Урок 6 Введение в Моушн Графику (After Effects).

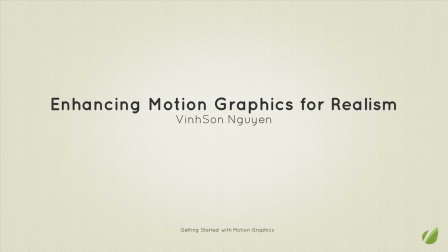Hey everyone, welcome to lesson 6 of the Getting Started with Motion Graphics course here for Tuts Plus. My name is Vincent Nguyen, and today we're going to be taking a look at how to enhance motion graphics for realism and for movement within After Effects using some simple expressions as well as the graph editor within After Effects.
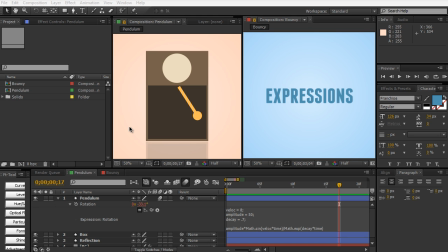And let's hop into After Effects here, and you can see that I have a few scenes set up. And let's go ahead and take a look at how keyframes play a role in this.
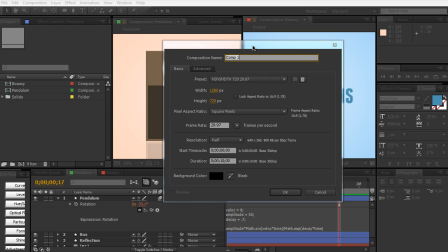So I'm going to create a new composition. And I'm just going to call this keyframes and hit OK.
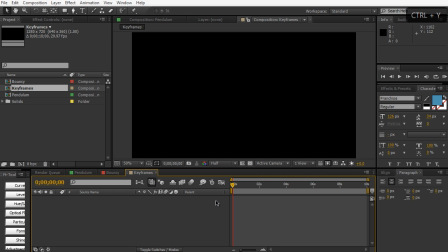And let's go ahead and create a quick new background. So Control Command Y to bring up a new solid, and we're going to call this BG.
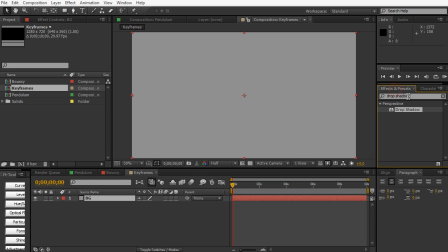And in the effects and presets, let's go ahead and drag in a ramp.
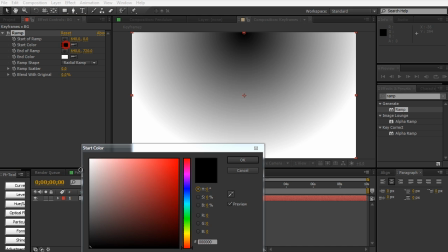And we'll make it a radial ramp for now. And we can change these colors to maybe a bright white and then a dark gray.
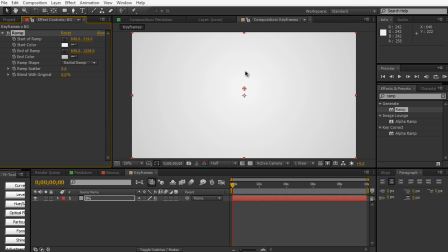And so in motion graphics, we're going to be using a lot of keyframes, a lot of expressions, and a lot of graph editor in pretty much every single project you do. So it's very, very important that you kind of get the idea and the importance of keyframes, types of keyframes, as well as the graph editor and some basic expressions.
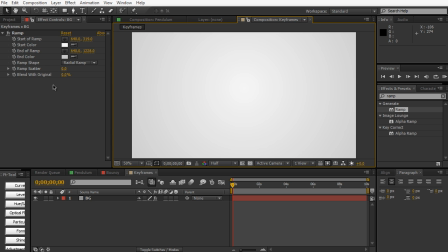Now in motion graphics here, I'm going to give you a brief basic example. I'm going to create a new text layer. Let's go text. And we're just going to call this one text 01. Just very generic. And we can center up in the middle. So a lot of times for transitions, your text is always going to be moving.
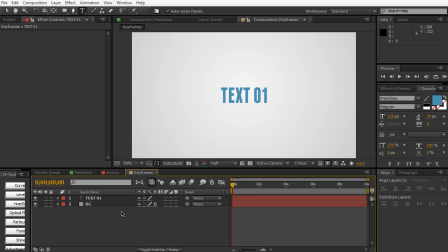It's probably not going to be fading in, fading out. We're probably always going to be animating our text. And when we edit stuff, maybe we can make it appear from the left side, so we can just drag it over here, off screen. And then usually we would just kind of keyframe it, maybe 10 frames in.
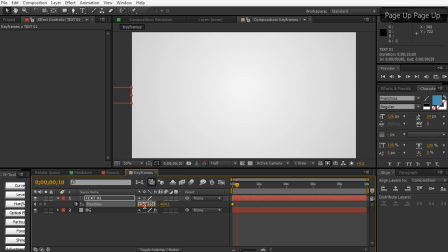And we'll just move it back to the original point. And then it's going to chill there for a while, and then it's going to exit the scene eventually. So we're just going to push it out this way. And you know, it's a very, very basic animation. You wouldn't think there's too much complexity involved.
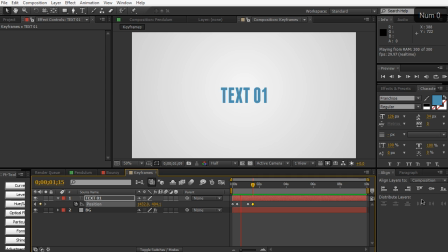But if you play this back, it looks very, very amateur-like. It looks very, very linear, and it just doesn't look exciting at all. Very, very boring and very, very static, and things are just kind of moving in. There's no variation.
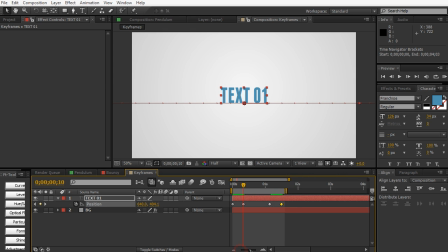And again, that's what we want in animation. We want some variation. So a few quick ways to kind of add some variation is to kind of ease your frames. As you can see, it's very, very static again, and things just come to an abrupt stop.
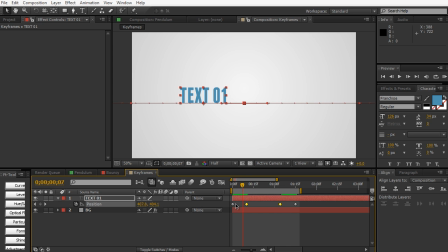So we can ease these two keyframes here. Either hit F9 or go to Animation, Keyframe Assistance, and ease. And that's just going to nicely ease our keyframes in. As you can see, it's a little bit better than the linear keyframes.
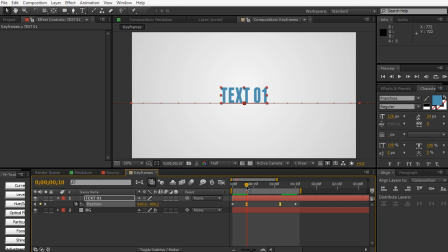It kind of just smoothly comes to a stop and then smoothly leaves.
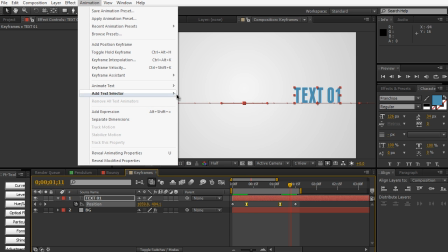And of course, you can change these keyframes to anything else you want. So in the animation keyframe assistant, you can change to ease in, which is going to cause keyframes to kind of ease in into the animation, the movement, or we can ease out. It just depends on what you're doing. But for ease, F9 for this situation, I think it's okay.
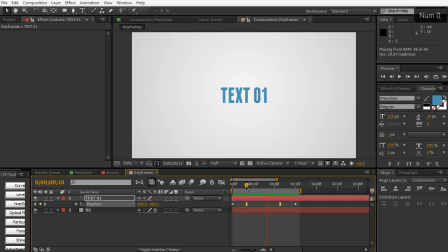So that's looking okay. But what about the graph editor? The graph editor is a really powerful and a really great way to animate your stuff and adjust your keyframes visually.
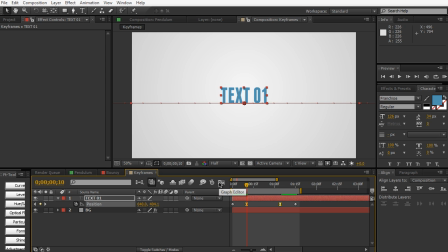So if you're a visual person, the graph editor is going to play a large role in this. So to open your graph editor, make sure that you have your graph editor right here. And just go ahead and toggle the graph editor. And you can visually see what's happening with the keyframes here.
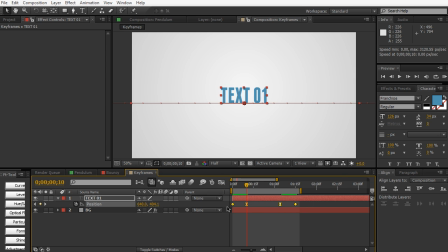So let's go ahead and go back and just make these all linear keyframes once again. So now they're all linear. And then back to the graph editor. Make sure you select your position keyframes. And you can see that things are very, very linear.